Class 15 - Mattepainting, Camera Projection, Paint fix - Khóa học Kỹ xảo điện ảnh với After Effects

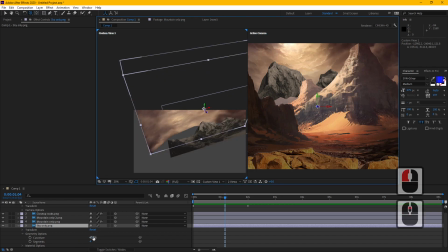16:25 Thì các bạn thấy chúng ta sẽ thay đổi cái độ cong tùy vào cái ý muốn của mình, và tất nhiên là sẽ tăng cái segment này lên để cho cái độ cong nó mượt hơn, cái layer mình nó có cái độ mượt tốt hơn.
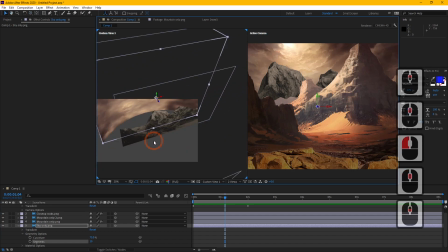16:43 Thì với cái việc mà vẽ cong cái layer này thì nó có cái hiệu quả như thế nào, thì đôi khi
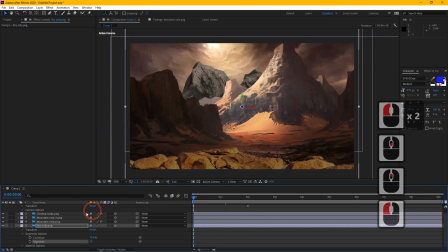16:49 với những cái cảnh quay mà chúng ta có thực hiện những cái chuyển động camera mà nó xoay đấy,
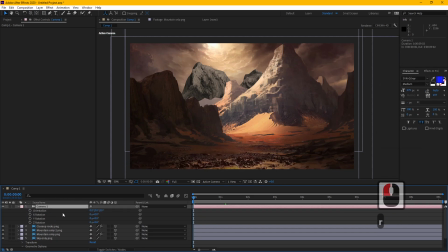16:55 thì nó cũng sẽ giúp cho chúng ta có được một cái nhìn tốt hơn với cái bầu trời của mình. Ở đây ví dụ chúng ta mình sẽ rotate cái camera một chút, đúng không? Mình sẽ key cái e-rotation.
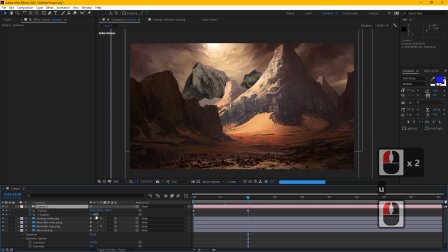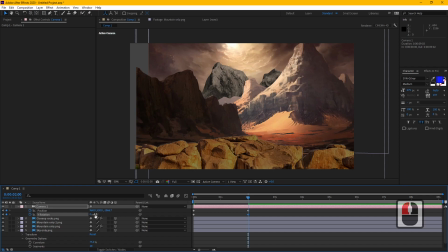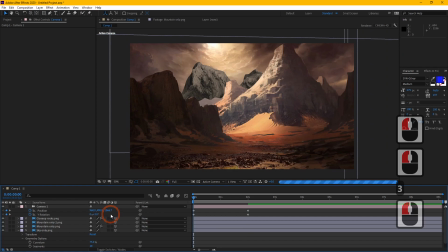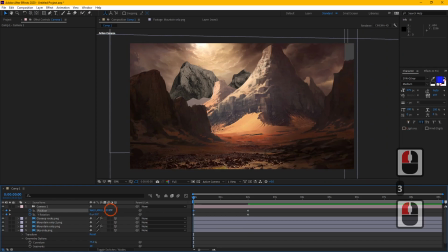17:32 Ta sẽ mình sẽ giảm cái resolution xuống một chút.
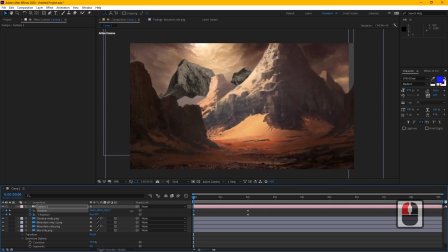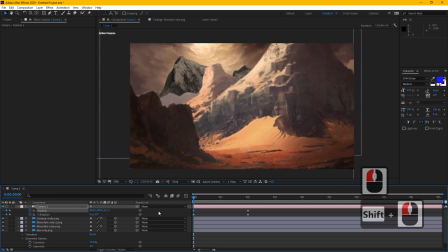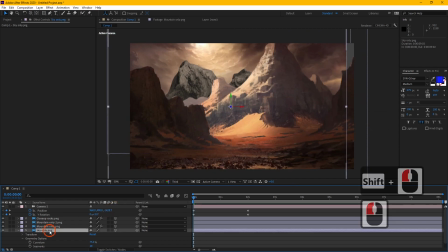17:53 Và đẩy cái camera vào một chút. Đồng thời là scale cái bầu trời này lên
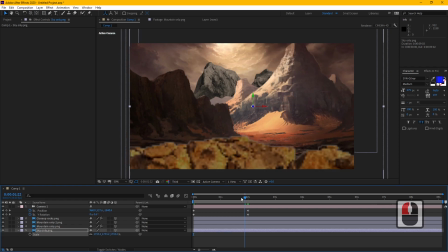18:01 để nó cover được cái nó không có bị lòi ra khỏi cái bối cảnh của mình.
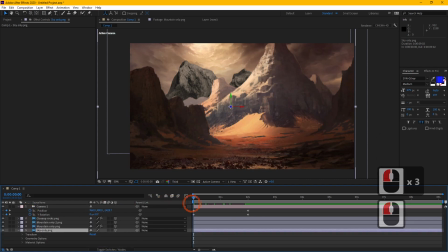18:10 Đấy thì các bạn thấy là với những cái cảnh quay ví dụ chúng ta có cái chuyển động camera nó xoay một chút,
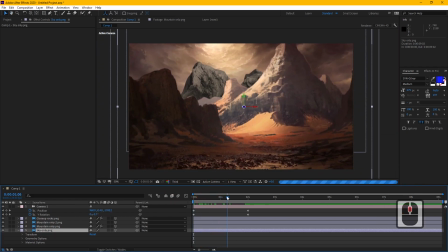18:15 thì rõ ràng là với cái bầu trời của mình mà nó có cái độ cong,
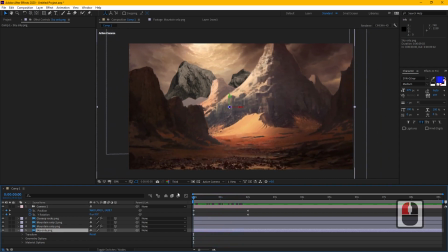18:20 thì các bạn thấy là nó sẽ tự nhiên hơn nhiều so với việc là cái bầu trời của mình nó đang chúng ta đặt trên một cái layer phẳng, đúng không? Ở đây ví dụ là chúng ta tắt cái curvature này đi.
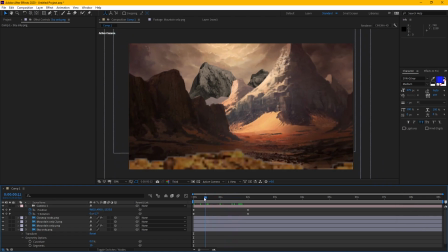18:31 Đó, thì các bạn thấy là cái chuyển động bầu trời của mình, các bạn thấy nó sẽ giống như là trên một cái tấm phẳng, một tấm plane, nó không có tự nhiên, đúng không?
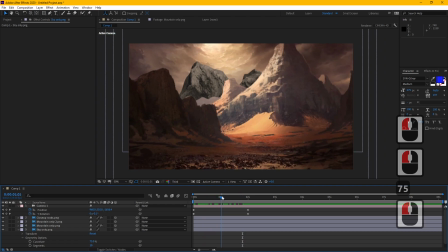18:40 Thay vì là chúng ta cho nó một cái độ cong, thì khi mà chúng ta có cái chuyển động camera thì cái bầu trời nó sẽ nhìn nó tự nhiên hơn.
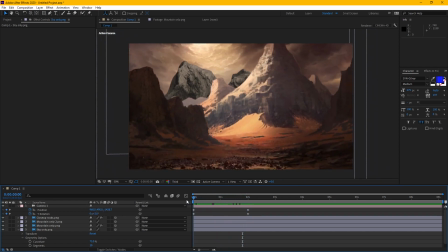18:49 Đó là một cái trick mà chúng ta cũng có thể áp dụng trong những trường hợp là cho những cái layer mà nó có cái độ phủ rộng như là bầu trời hay là những cái bối cảnh lớn này,
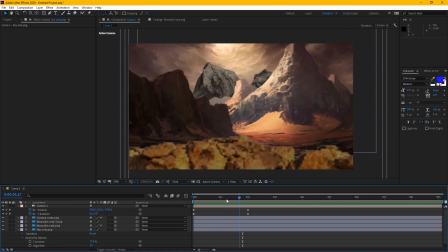19:02 chúng ta có thể cho nó một chút cái curvature vào đó ha.
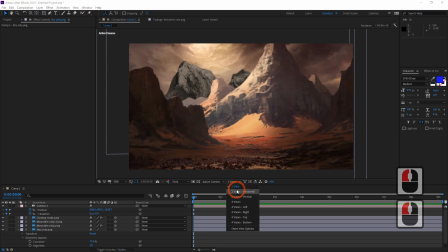19:07 Thì cái này thì chỉ áp dụng được trong cái trường hợp là chúng ta sử dụng cái engine là Cinema 4D,
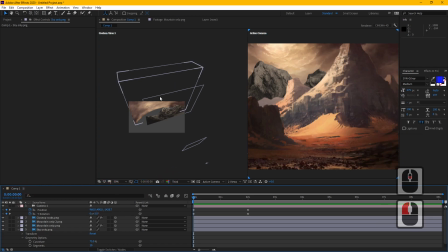19:16 đúng không? Mình đã nói rồi, chỉ có Cinema 4D nó mới hỗ trợ cái việc này.
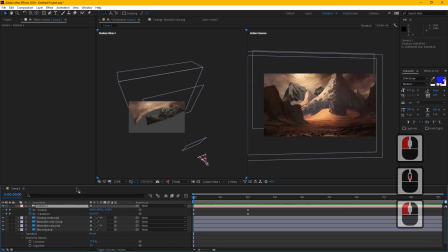19:21 Bù lại thì nó sẽ làm mất của chúng ta một số cái tính năng, chẳng hạn như là cái depth of field của camera, rồi một số tính năng về blending mode chúng ta sẽ mất, thì bù trừ lẫn nhau, bù trừ lẫn nhau ha. Đấy thì qua cái ví dụ này cũng đơn giản thôi,
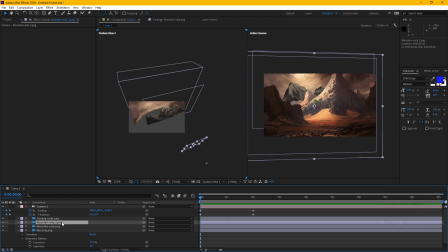19:39 thì cho các bạn thấy cái cách mà chúng ta bố trí những cái layer trong không gian trong bối cảnh 3D để mà ta tạo thành một chút cái cảnh quay nó có cái độ sâu, nó có cái parallax ha, để chúng ta tái dựng lại một cái bối cảnh nào đó. Rồi thì đó là một cái ví dụ.
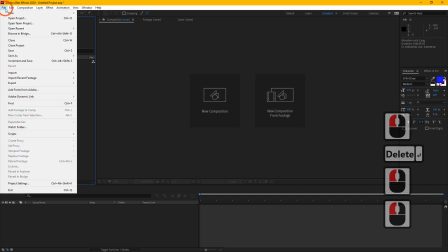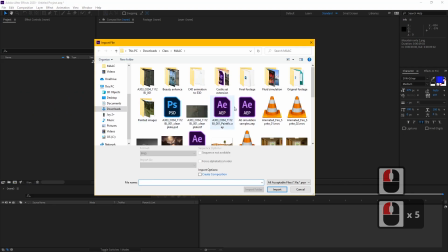20:04 Thì ứng dụng vào hồi nãy thì chúng ta sử dụng những cái laser ảo, đúng không?
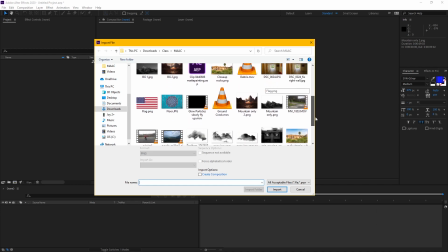20:10 Những cái laser ảo, những cái laser cho chúng ta tạo ra, cho chúng ta vẽ ra.
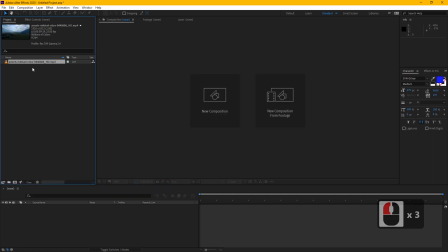20:14 Bây giờ thì chúng ta sẽ thử là kết hợp những một một cái một cái yếu tố giả vào trong một cái cảnh quay thật xem như thế nào, đúng không?
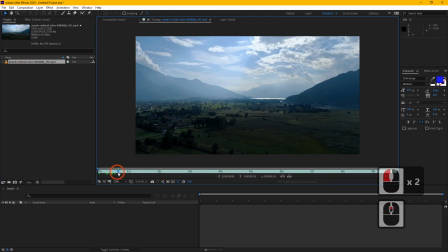20:27 Thì ở đây mình có một cái cảnh quay, cái shot quay, đúng không?
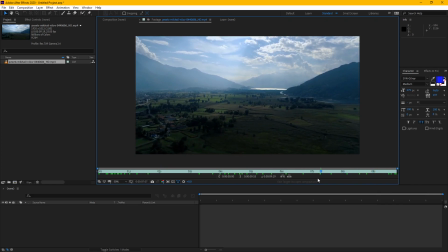20:32 Đó. Như thế này.